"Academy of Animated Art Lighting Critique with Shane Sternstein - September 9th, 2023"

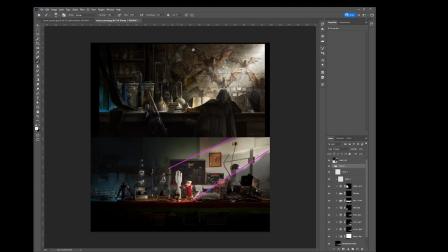(12:33)
There's a lot of like interesting wallpaper or the bats in the back, but they group together, and that's what we're gonna try to do. Is we're gonna try to group a lot of this stuff together in the background,
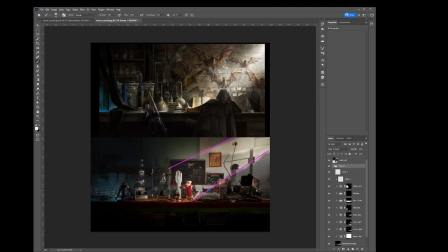(12:49)
and then group a lot of this stuff in the foreground together to allow us to focus a lot more on our character here. And then the other thing, big thing, is we're gonna try to move our key light a little bit higher,
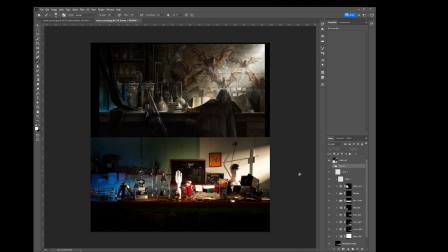(13:07)
so that way we can just really, right now, if we're looking at it, it's actually pointing more towards, my eye starts going here first because it's really pointing towards this mannequin, and we really want it to start pointing more to here.
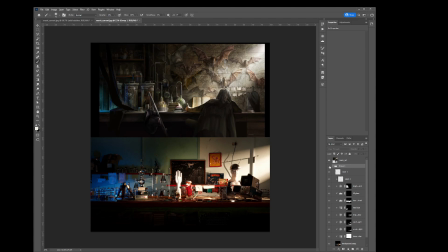(13:27)
You can see it still is, but it's the directionality of it actually is better if we just cut off this mannequin and then really focus it down to here. So I'm going to go through all the steps that I was trying to take
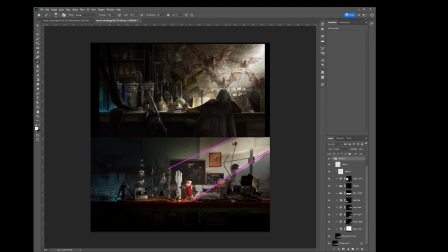(13:45)
and go over why I was taking it to try to get us to focus down here. So the first thing, as you saw, is, let me just take all of these down, kind of go back to
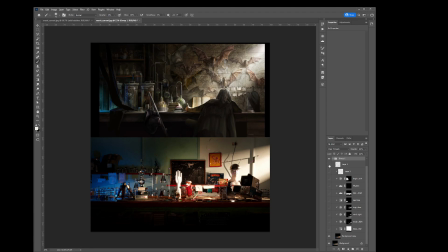(14:01)
where we were in the beginning. And the first thing I started thinking about, okay, let's think about our key light. And I want to take my key light and I want to move it up. See how I'm thinking about, I want the light to come from above here, similar to what they're doing in our reference.
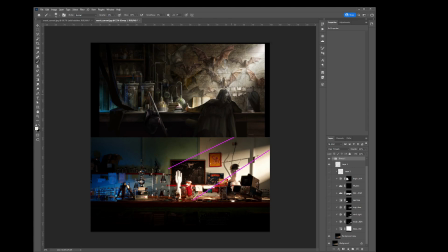(14:18)
It actually works really, really well to have that light a little bit higher and focus in this general area. So with that, what I did first was, like, I just took down the saturation, and I took
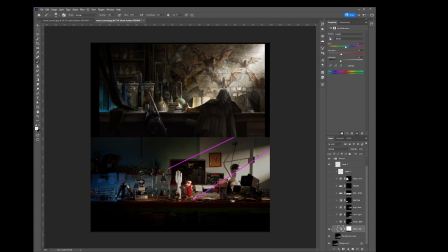(14:38)
pretty much everything just a little bit darker. So you can see, like, the saturation is down. I still kept most of the saturation really, like, on this character. That's who we want to focus on. So when you're looking at saturation, let's focus on here.
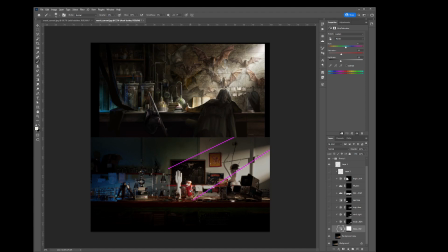(14:58)
And then the other thing, let's start to shape these characters a bit. Right now, if we look at this, the characters are getting really flat. and we have, you know, if you look at the hand, if you look at the face, everything starts to get flat. So I think you need to, you know,
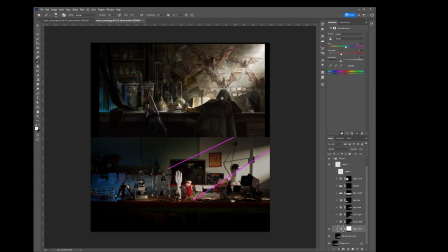(15:16)
shape the characters where you potentially similar to this, you might need to hit it with the rim key on the side, and then have more of a wrap around it, so just to get a little bit of shaping on these characters.
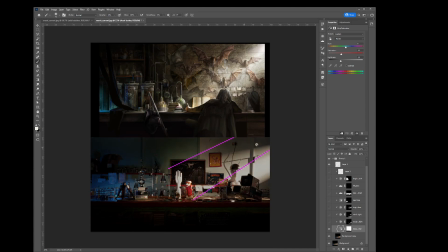(15:33)
So the first thing, darken, deset, and then start to shape our characters a bit. The next thing I did, I just darkened this. I darkened these areas to show where the light should be coming from.
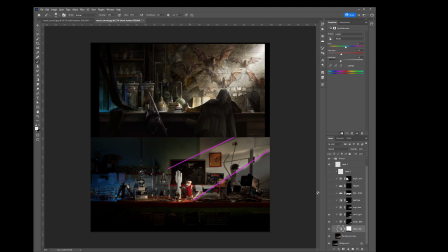(15:50)
I hit the character with a little bit more rim, and you can also see too, like as I'm darkening, I'm also brightening some of these
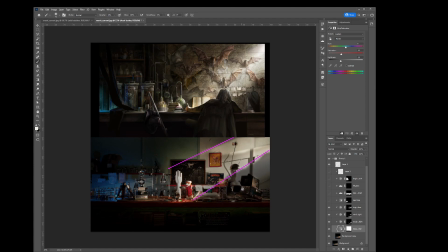(16:06)
planes on these objects just to separate it from the background a little bit. So brightening a little bit inside of these glass objects. You can see like a lot of these glass objects don't really have black contrast in them.
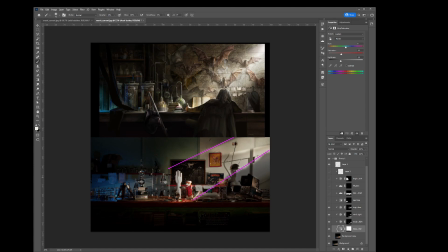(16:26)
So yeah, you'll see in a little bit, but I'm gonna try to get rid of some of that a bit, so just to help separate.